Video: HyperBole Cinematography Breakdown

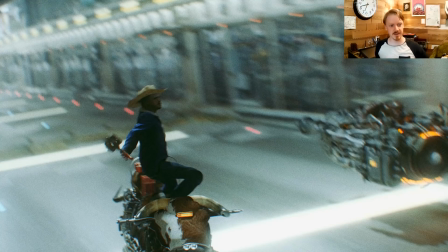Again, I'm not advocating for things to be crazy shaky all the time, but if you have a slight delay of 6 frames when something happens and when the camera catches up, that can imply there's some human actually operating the camera who didn't totally know what was going to be happening.
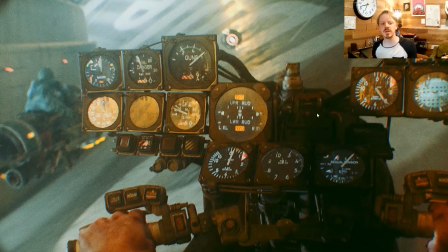This shot is actually kind of 2 shots in one, or at least the beginning's a little bit of a throwaway. This beginning, the first 20 frames, are just me showing off these assets here. I wanted people to be able to pause on the gauges and see,
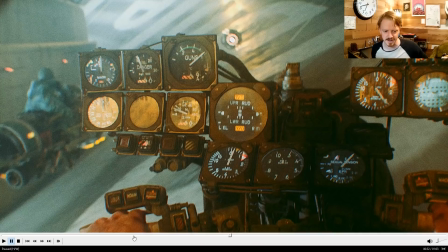I put danger and guns and sexual tension in there, and I like these hands and all of that.
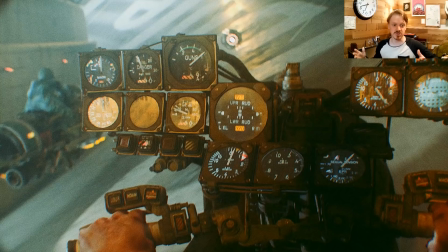I just thought anybody who was enjoying the HyperBole might also enjoy, looking at some of these greebly bits. And so this is, I think I'm implying this is a helmet cam. That's kind of a point of view shot, only one in the thing.
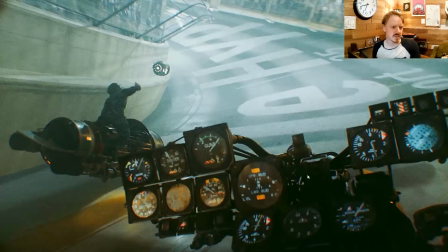And a second later, it's gone, and we're looking over here. And this is, again, the same thing. These guys are static.
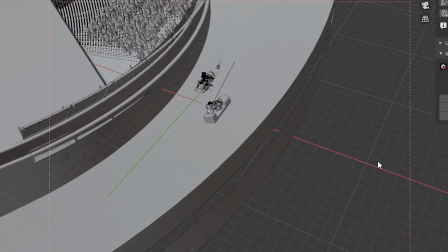I was able to animate the shot actually really quick, because these two people aren't really moving.
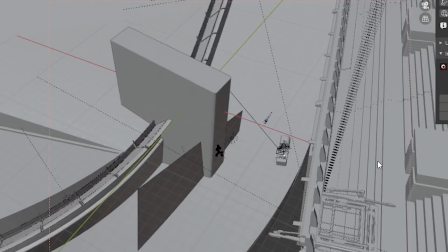They're just staying still, and it's the scene that was rotating, which was a little hard because I had to rotate the entire environment,
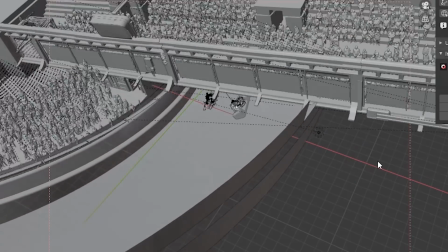but then at the end it straightens out, so I had to get all of that to blend okay.
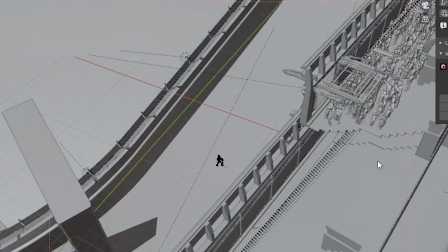And the fact there's kind of a slope going on meant that I kept accidentally clipping into the ground a little bit.
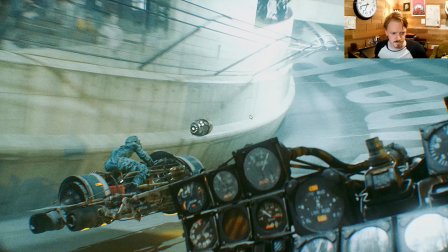But yeah, I kept this back wall nice and flat,
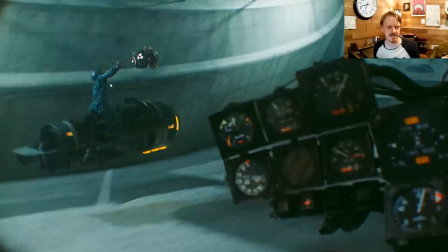again trying to keep it that negative space so you can easily read what's happening with the pilot trying to catch the HyperBole.
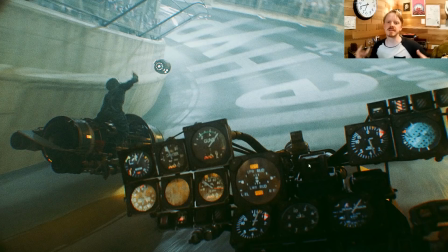Boom. This is also, so a lot of times I'd make the shot and I'd look at it and I'm like, this doesn't feel fast enough. So I would just, with the set moving underneath, I would duplicate the entire digital environment, stick it at the end, and we just fly through it twice, so we'd be, really booking.
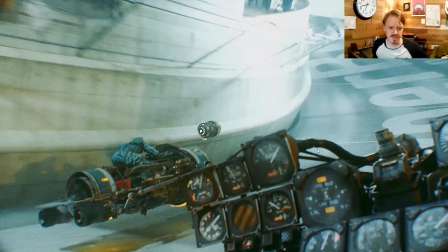But because this one was a curve, I couldn't do that, which is why this one, and we're also looking down the track with a fairly
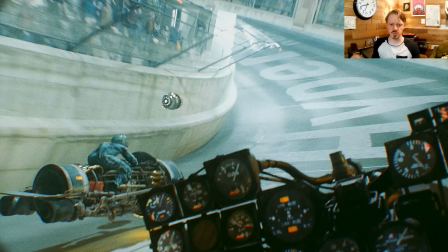long lens, which was all just working together to mean that this shot doesn't feel quite as fast as the other ones,
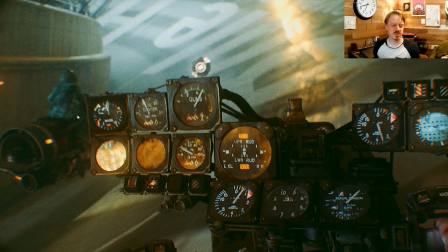but I think that's okay. Also, just workflow-wise, this shot, I just animated, in the Rococo suit, somebody trying to catch a ball,
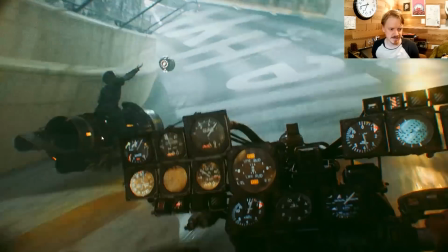parented them to the jet bike, and animated the center of gravity shifting a little bit when she'd leap off the bike,
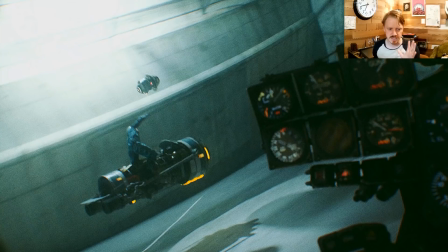and it came together in just a few minutes. It was a really good demonstration to me of how that type of workflow could let you make stuff like this without having to spend days and days.
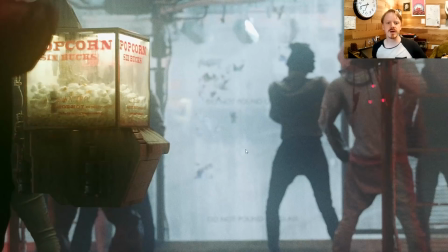It got me really jazzed. The popcorn bot, this was supposed to be a racer-oriented shot.
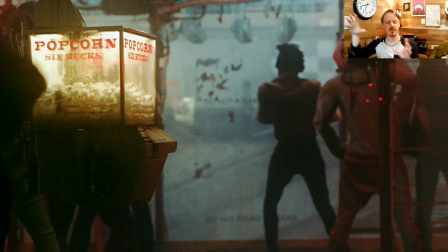All the racers going by in the background are actually arranged in a way that was supposed to be fitting a narrative and kind of filling in oh, okay, and then this is happening.
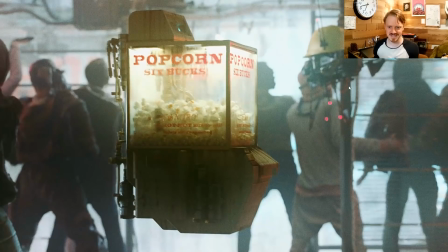But as they go by, they just, you see them for, a couple frames, and it wasn't reading at all.
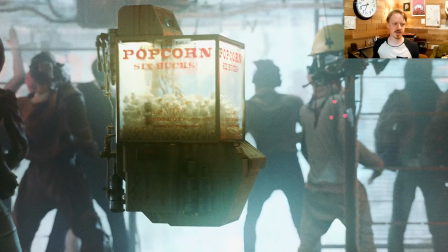So I ended up just, putting big lights on them and making the moving lights be the real subject of it. And then, but then people were looking at how awkward these digital doubles were, so I added this popcorn bot in the foreground to distract the eye, basically.
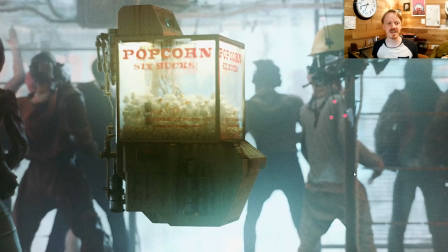This entire shot is just trying to distract from itself, which is kind of funny. I do so this is a type of robot that appears in Dynamo Dream, and I like having this here just to kind of show to people who watch Dynamo Dream later, oh, these are the same world,
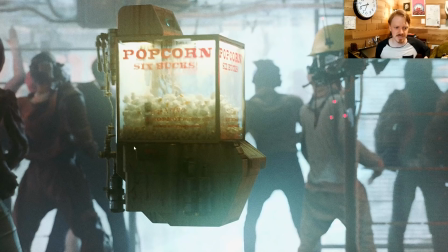and this type of robot was kind of a standard model. This one, unfortunately, has been turned into... there's always kind of existential issues when it comes to the sentient robots, and this one is
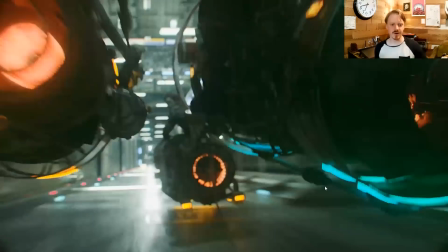the popcorn robot. Oh, yes, okay, this is the Advent Children shot.
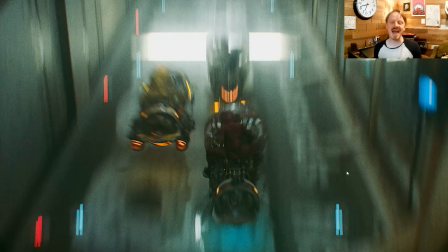Back in, 2006, I guess, they're releasing Advent Children, which was the CG film based off of Final Fantasy VII, which my friends and I were very into at the time. And that trailer and the resulting film did some cool stuff with cinematography,
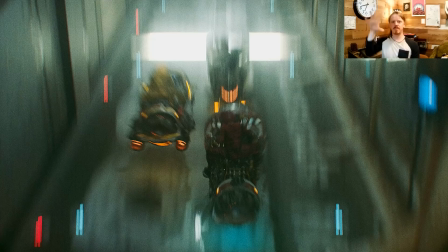where they'd have fight scenes where the camera would just whip and punch in, or they just put in random whip pans, somebody would wind up to punch, and they would just cut to 5 frames of the camera whipping through the scene, and it would just read as like, woo. It was all about demonstrating that flow of motion.